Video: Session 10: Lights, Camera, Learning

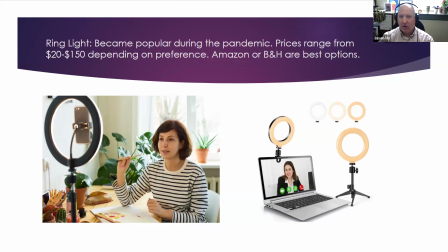(4:11)
Their service is excellent. We use them here in Extended Learning. Our marketing team here at SUNY Oswego uses them as well. Their selection is fantastic. Their service is excellent. And they bring products here within a day or two on our campus. And we're ready to use them for whatever we need.
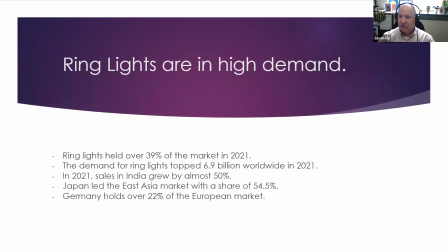(4:32)
Ring lights are becoming more in high demand as people want to do their own podcasts, people want to stream more, people develop their own YouTube channels. So ring lights have held over 39% of the market in 2021. The demand for ring lights has topped 6.9 billion worldwide in 2021.
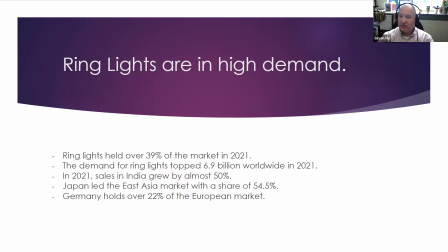(4:50)
And in 2021, sales in India grew by almost 50%. So you can see they're becoming more popular around the world. Japan led the East Asian market with a share of 54.5%, and Germany holds the European market at over 22%.
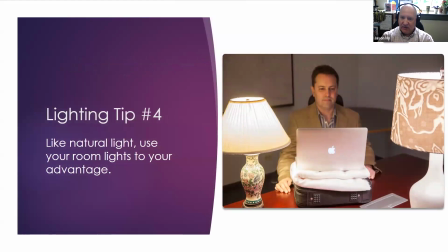(5:09)
So I love this example. This person may be on the road traveling. They want to they have a Zoom meeting, or they want to just touch base with some supervisors or co-workers on Zoom.
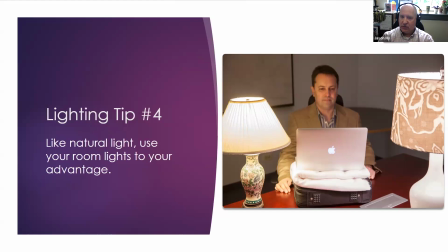(5:25)
Like natural light, use your room lights to your advantage. Provide that extra oomph. So you can see in this picture here, this room light is highlighting this person's face. It's nice and soft. And in fact, I will do that right now myself.
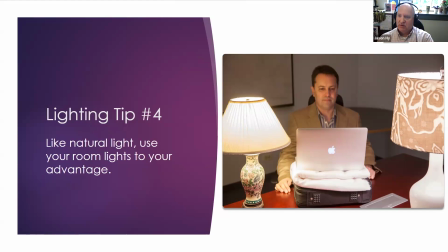(5:42)
You'll notice a difference. This is without. This is with my office desk lamp right next to me. So what I'm doing is extenuating myself
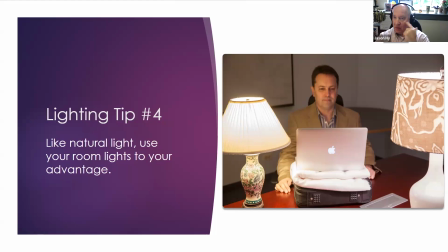(5:57)
and providing that little extra light and filling in all little shadows and things on my face.
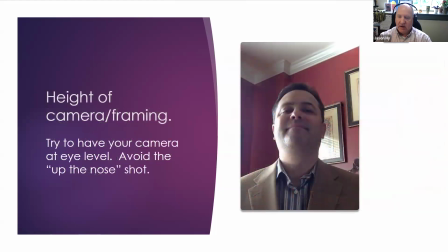(6:05)
Height of the camera is very important. We want to talk on an eye-to-eye level to people, to our students, to other members of our team, to colleagues. You do not want to have the up the nose shot. It's just not very appealing.
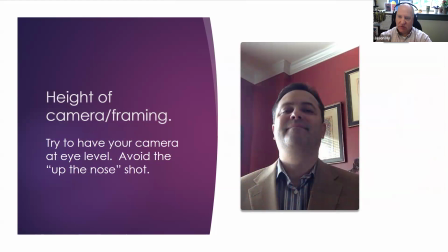(6:21)
This person, we're looking up this person's nose. It's just something that is kind of off-putting. We want to be doing that. We want to talk to people on an eye-to-eye level, whether it's pedestal your camera up, it's mounted to your computer screen,
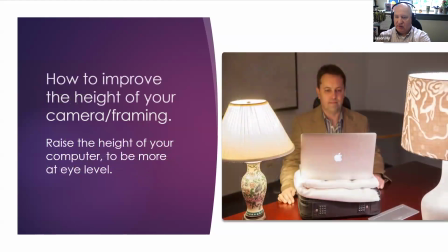(6:38)
or adding maybe an extra level of height to your laptop. This person's using the case for the laptop, as well as a towel that they maybe have grabbed from their bathroom in their hotel room.
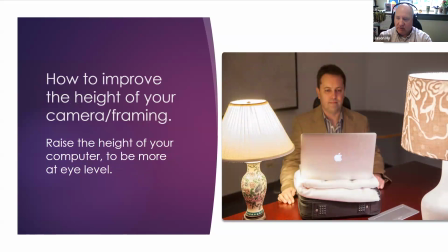(6:56)
So anything that will lift that camera to more of a near eye level framing, that's what we want.
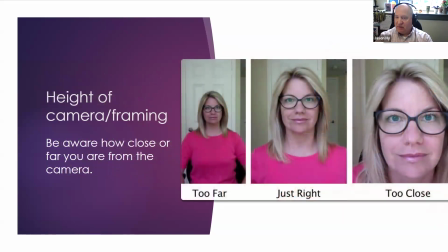(7:09)
So framing, I touched on framing. Framing is also very important. You want a nice medium shot, like that is in the middle. You want your eye level at about 70%, way up in the screen.
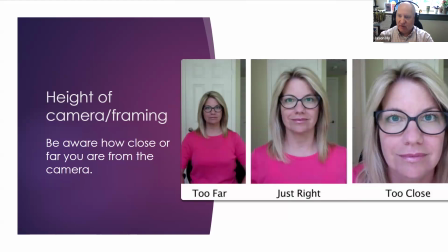(7:24)
A touch of headroom, as you can see on the left, it's just too far away. You can barely hear me, you can barely see me. You want to have those eyes right around 70%. In the left, this person's eye level is at maybe 55%.
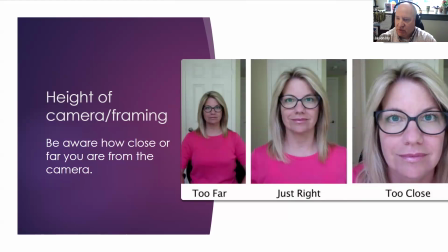(7:43)
There's just way too much headroom. And on the right, the eye level is at 50%, but it's just way too close. She's almost invading my personal space. She should back off a little bit more to give it a more natural look, like the one in the middle, right? Okay.
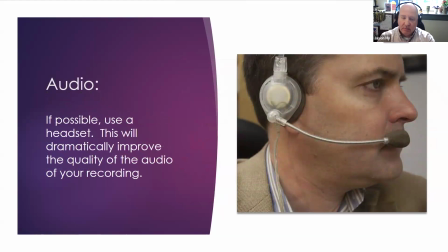(8:06)
If possible, and if you don't have a good quality camera on your computer or a webcam, use a headset. This will improve your audio dramatically for your recording.